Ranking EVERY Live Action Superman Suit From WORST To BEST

At number 19, I have the Johnny Rockwell suit. This suit was from a scrapped Superboy TV show from the 1960s.
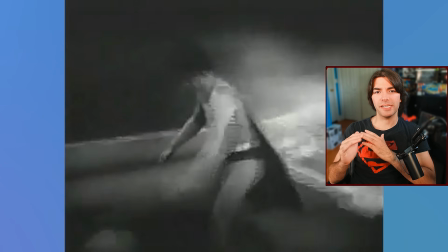4:16 It's a simple type-based outfit, which is going to be a common theme with a majority of the suits on this list,
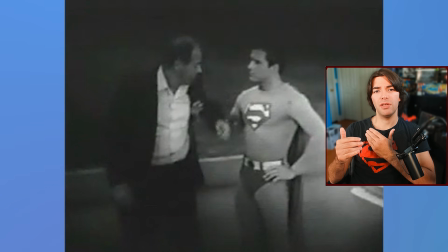4:20 and pretty much all of these suit designs look pretty decent, with a few things here or there that make it look a little off,
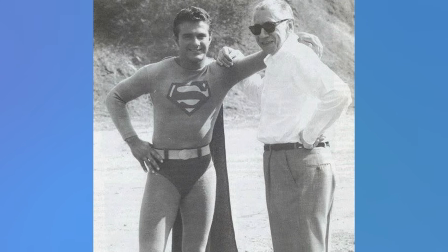4:26 and this is no exception. The cape droops off his back since it's only connected to his shoulders, and from the front you can barely tell that he even has a cape.
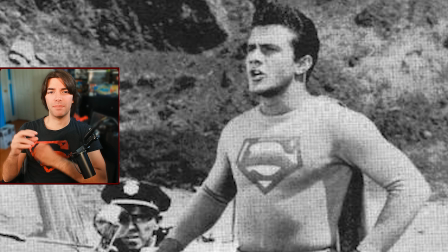4:34 The logo could be a bit higher on the chest, and even though this is meant to be Superboy and not Superman,
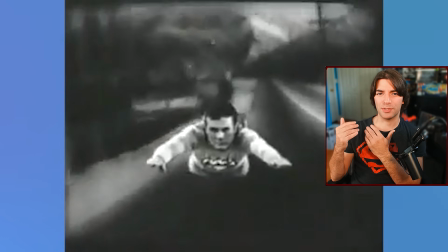4:39 I don't think Johnny pulled off the superhero look very well. Overall, it's not great, but we'll see this suit style improve as we get further up the list.
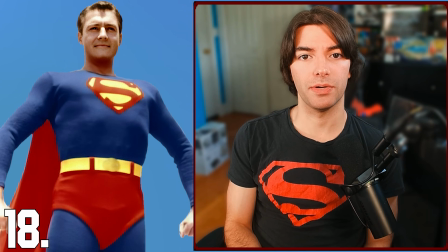4:48 At number 18, I have the George Reeves suit. We have another spandex suit with a simple design.
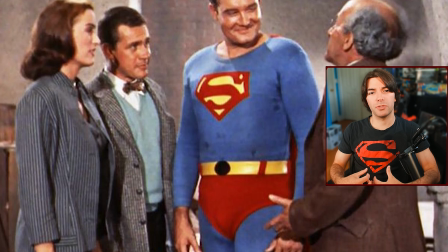4:53 The cape and the logo look a little better, but this time I think that the trunks are a little too big and high on the waist, which by extension makes his torso look smaller.
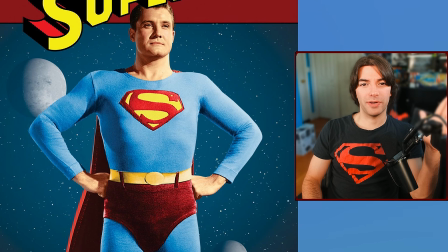5:02 And once again, I don't think George Reeves pulled off the Superman look.
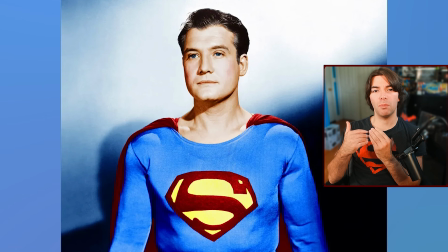5:06 I can see why he'd make a good fit for the time, but the short slick back hair makes him look more like a kind older gentleman and not necessarily Superman.
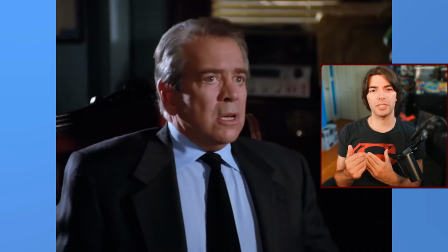5:15 At number 17, I have the Dean Cain suit. This suit was featured in the Lois and Clark TV show and has a darker blue compared to the rest of the spandex suits on the list,
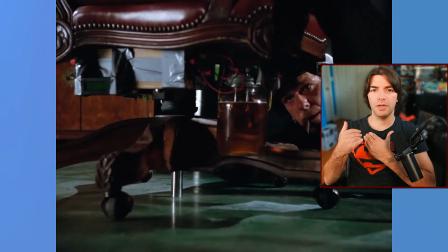5:23 which I generally prefer the lighter blue, but I think it still looks good here.
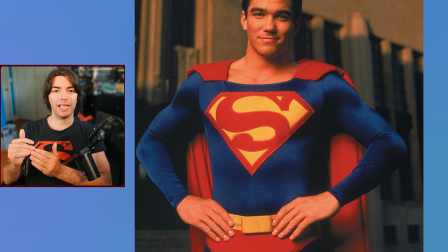5:27 The main issue with this suit is that the logo is way too big, and I also don't like how exposed his collar is, especially with the way the cape is drooped over his shoulders.
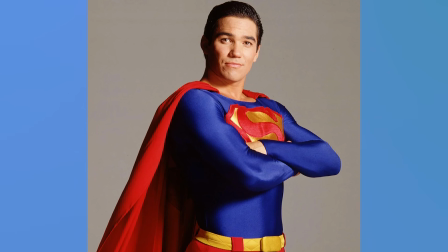5:36 Dean also has a pretty nice look for Superman. His hair might be a little bit on the short side and uses too much hair gel.
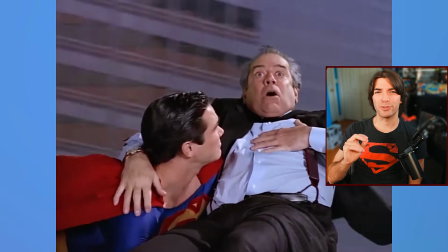5:42 Overall, it's a very solid suit, but once again has some minor drawbacks. At number 16, I have the Kirk Alyn suit.
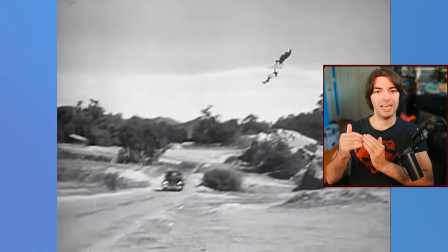5:50 This was the first official live-action adaptation of the Superman suit made for a 1948 serial, and once again has a simple spandex design.
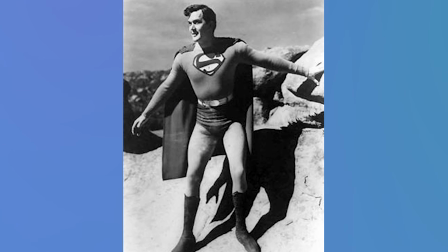5:58 It has the same problem as the George Reeves suit, with the torso looking smaller because of the large trunks,
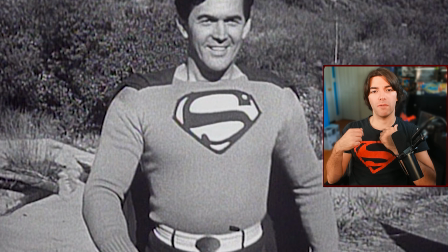6:03 but I do like how the cape actually goes over his shoulder, and I think it looks better that way.
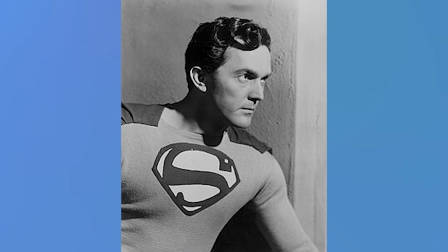6:07 The S also looks a little too skinny in my opinion, but I'll give it a small pass since it's not as large as it is on the Dean suit.
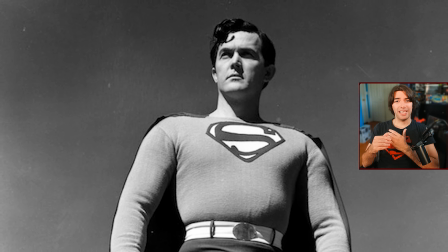6:13 And I think that Kirk Alyn pulls off the Superman look really well. He has short hair that's a little longer in the front, and it looks great.
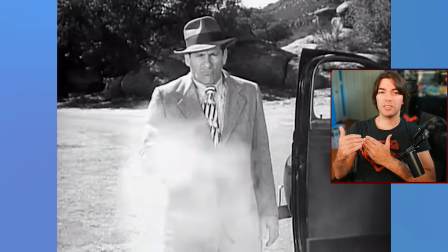6:20 I'm a little surprised I like this suit more than the ones before this list, considering this was the first live-action Superman suit, but for a first attempt, they did a pretty good job.
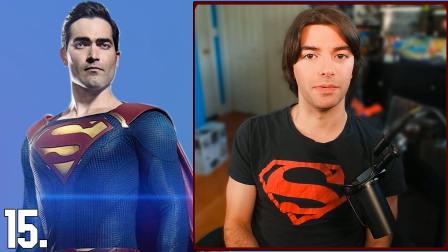6:28 At number 15, I have the first Tyler Hoechlin suit. Tyler wore this suit starting with his first appearance in the Supergirl show,
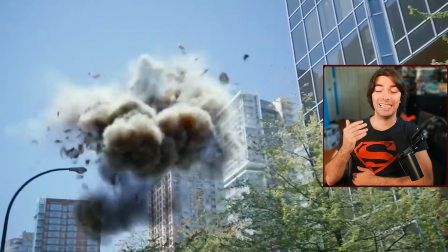6:35 and I remember seeing this suit for the first time and thinking, yep, that's CW Superman, alright.
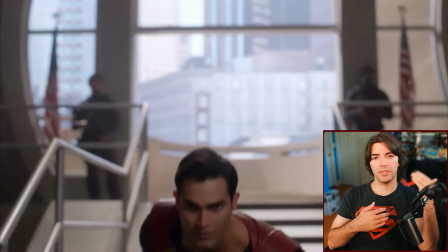6:41 This isn't necessarily a bad thing, however, as it not only fits in with the rest of the suits in this universe, but it still looks fairly decent on its own, minus a couple of issues.
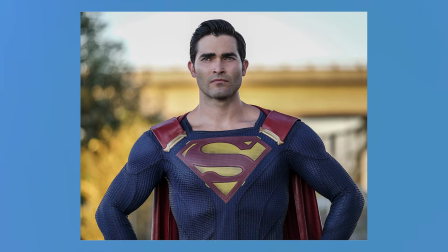6:50 The shade of blue looks good, and is the first suit on this list to have some texture and line stitching instead of being a flat spandex suit, which makes it look like a higher quality,
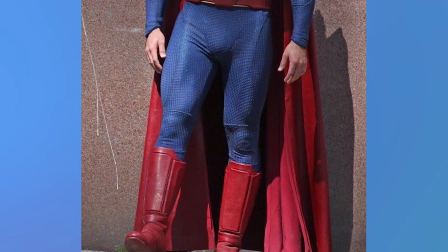6:58 and in this case, otherworldly suit. However, I'm not a huge fan of the bulky boots as well as the belt. It makes the suit as a whole look a little awkward, and the same thing can be said about the piece that is most unique to this particular suit, and that's the metal clamps for the cape.
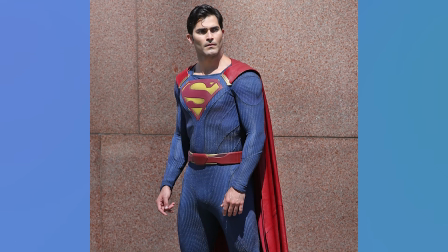7:11 It differs from the traditional look of it being tucked under the neckline by having these clamps attached to the leather straps that secure Superman's cape,
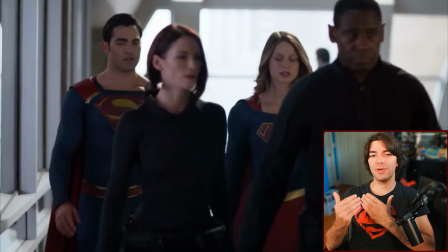7:18 which is also made of a leather material instead of cloth. And while it is unique to this version of Superman, I'm glad they omitted this for his future suits.
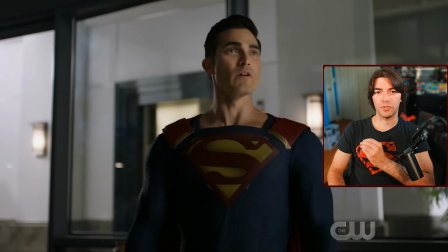7:26 And finally, I do like the way that Tyler looks in the role as Superman. However, I don't think this suit did him any favors.
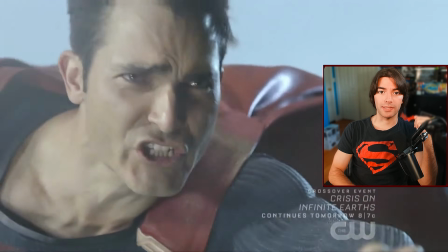7:32 And we'll talk about his thankfully much better suits later on the list. At number 14, I have the Batman v Superman suit.
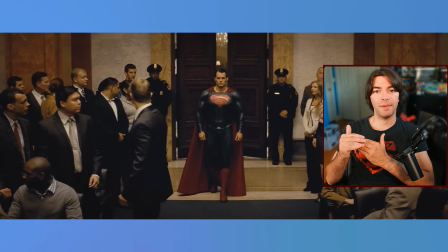7:39 This is the first reimagined Superman suit we're talking about on this list,
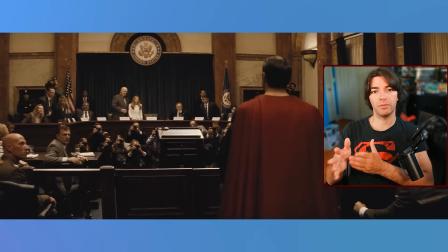7:43 and while I appreciate the design of the suit and Henry Cavill as Superman in general, this particular version of his suit has a fair amount of issues.
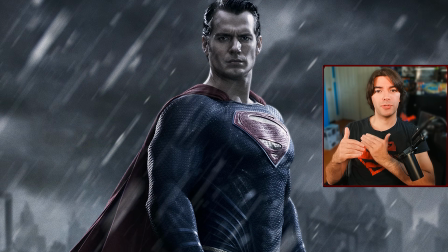7:50 For starters, the suit is just way too dark. This is an ongoing issue with Superman in the DCEU, but it's at its worst in this film.
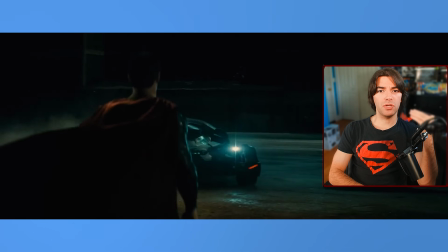7:57 This is more of an issue with the lighting and color grading, because the suit coincidentally looks the best during the Batmobile chase scene,
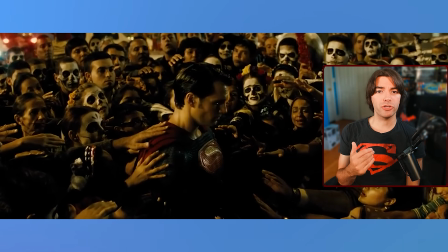8:03 where the headlights are shining directly on the suit. But for every other shot in the film, it looks so dull with how muted the colors are.
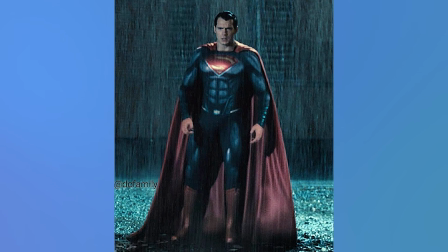8:11 It also doesn't help that the belt is so subtle, it doesn't break up the blue on the suit. And the insane amount of muscle padding on here honestly makes it look kind of ugly.